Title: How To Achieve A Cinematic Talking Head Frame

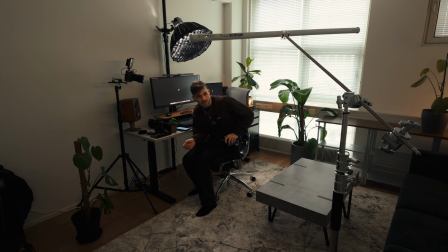Could be a bit more towards the back. Now let's see.
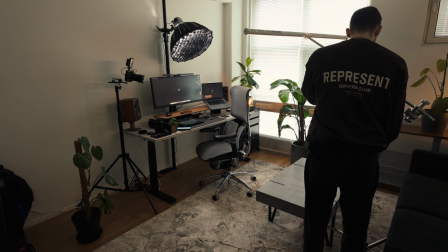I think I can move it even more. I just don't want it to be visible in the shot because that would not look good.
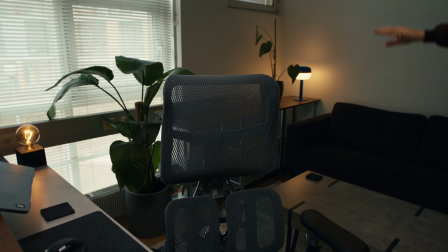So now it's barely outside the frame.
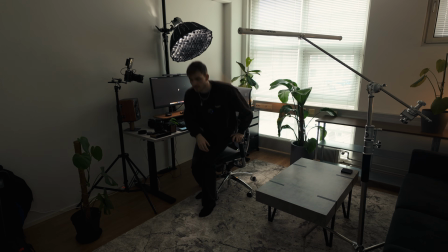I could actually use a grid on the LED tube, then it doesn't spill as much.
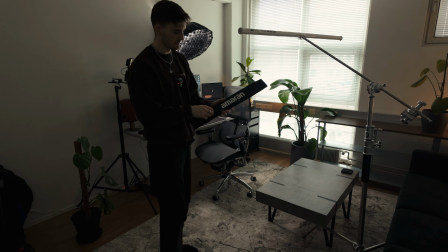So I have these grids for my LED tubes.
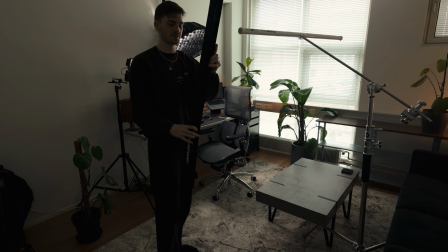I'm gonna put this on the LED tube.
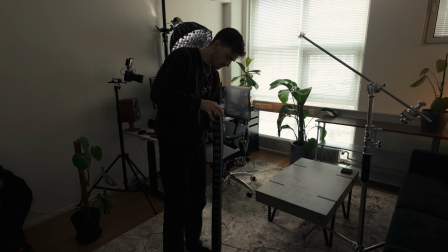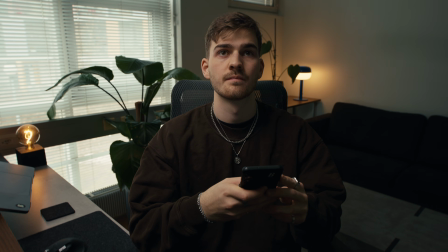Yeah, now it doesn't spill as much on the table.
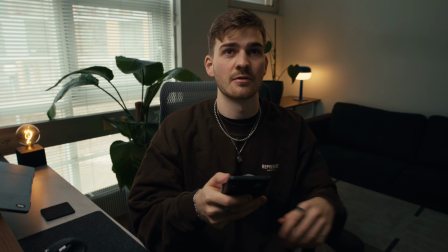And on the back, as it did before, I added a grid, so I like that.
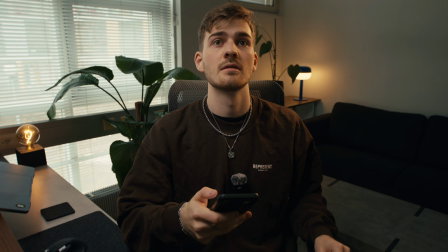Just testing how it looks with full power, and that's way too much.
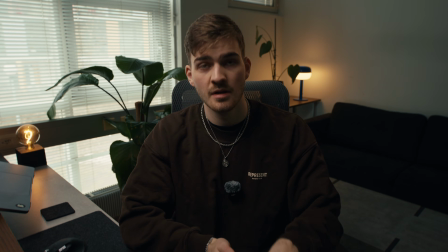I would say 10% is pretty good. I'm gonna keep it at 10%.
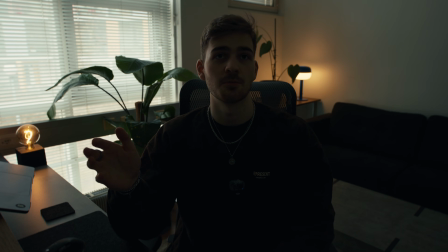So here's what the shot looks like without the key light and the rim light. We just have the practicals and the window light, natural light from the window.
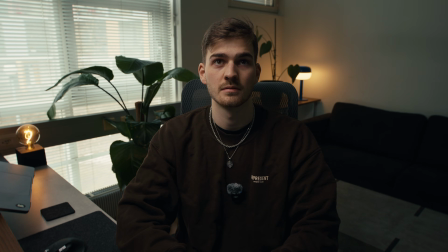Now let's turn on the key light. Boom. And then we have the rim light.
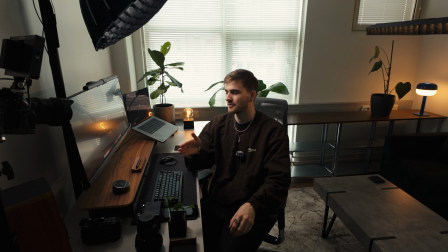The key light is about 45 degrees from the camera,
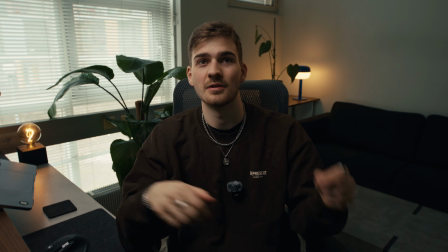and how you always know that it's in the right position, you get this light triangle on your cheek.
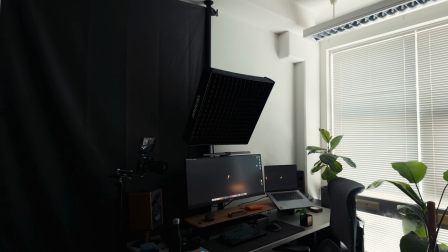Sorry, I did some changes off camera. It's nothing huge, but just some minor tweaks.
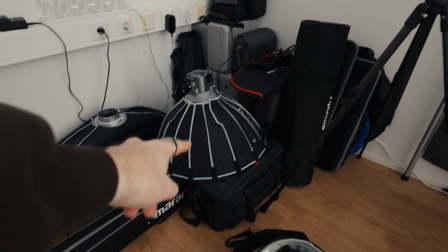I changed the key light from the 60DS to the Amaran F22C.
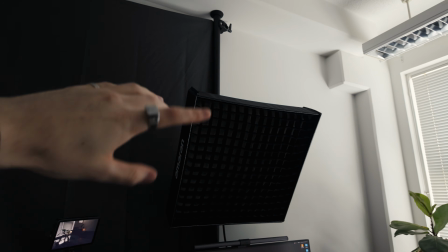The reason why I changed the key light is because I like to have the key light a bit warmer than
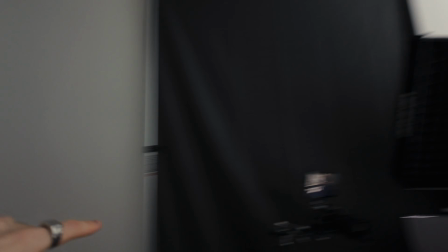5600 Kelvin, and on the 60DS you can't change the Kelvin.
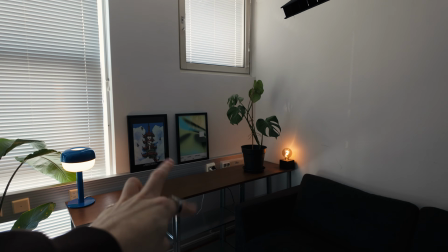Then I switched these two practical light, I switched their places, also got some new prints on the wall.
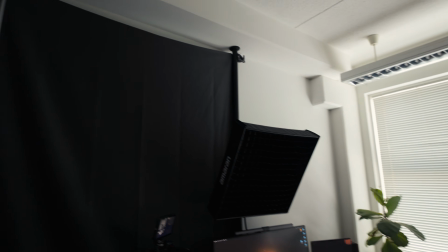There's also some echo in this room, and I tried to reduce it by adding this curtain on the wall.
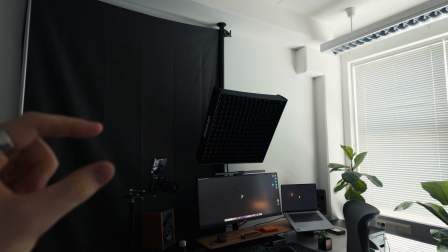There's still a tiny bit of echo, just enough to annoy me, so I still have to add something on the walls to get completely rid of the echo.
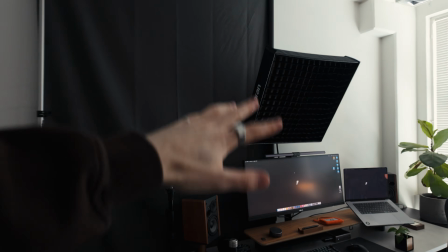I'm happy to hear if you have any good suggestions for the echo problem.
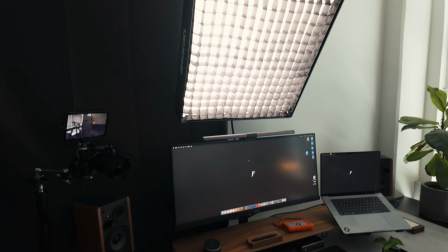Now let's see the lights. Boom. And boom.
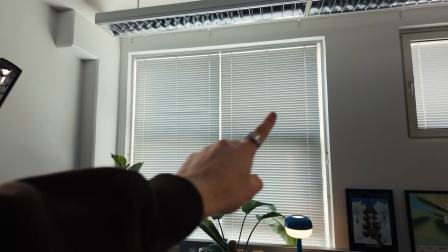At some point I'm gonna also buy curtains for these windows just to get softer natural light,
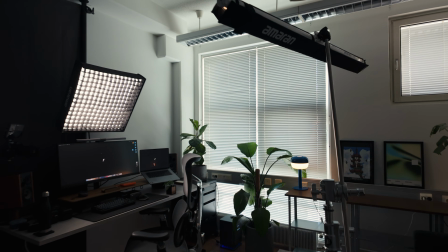but for now this setup is good. This is it, the final image.
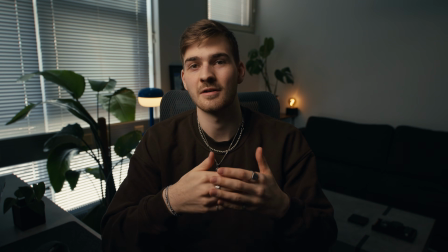I'm pretty happy with how it turned out. Let me know your thoughts in the comments. Of course, this shot will not stay like this forever.
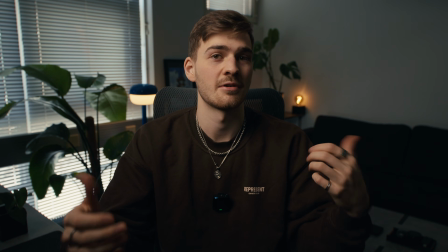It's gonna evolve. I'm maybe gonna add some things here and there, but it's a pretty good start, I would say.
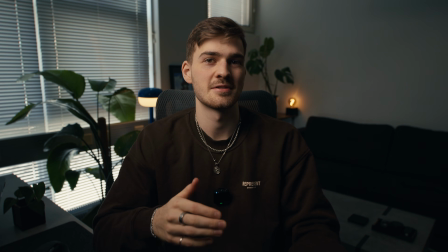And if you have any suggestions what I could add to this studio, I'm more than happy to read your comments.
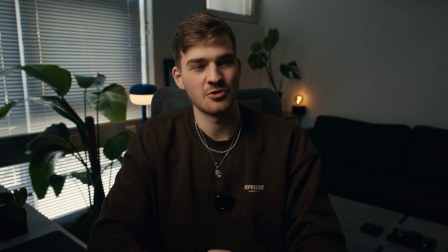Thank you for watching till the end. I really enjoyed making this video, and I hope you find it helpful.
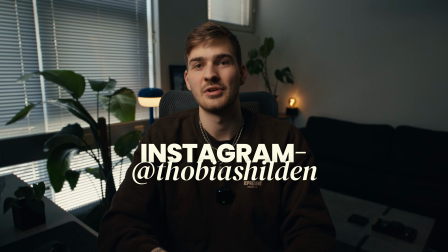Check out my Instagram if you haven't, @TobiasHildén, and see you in the next one.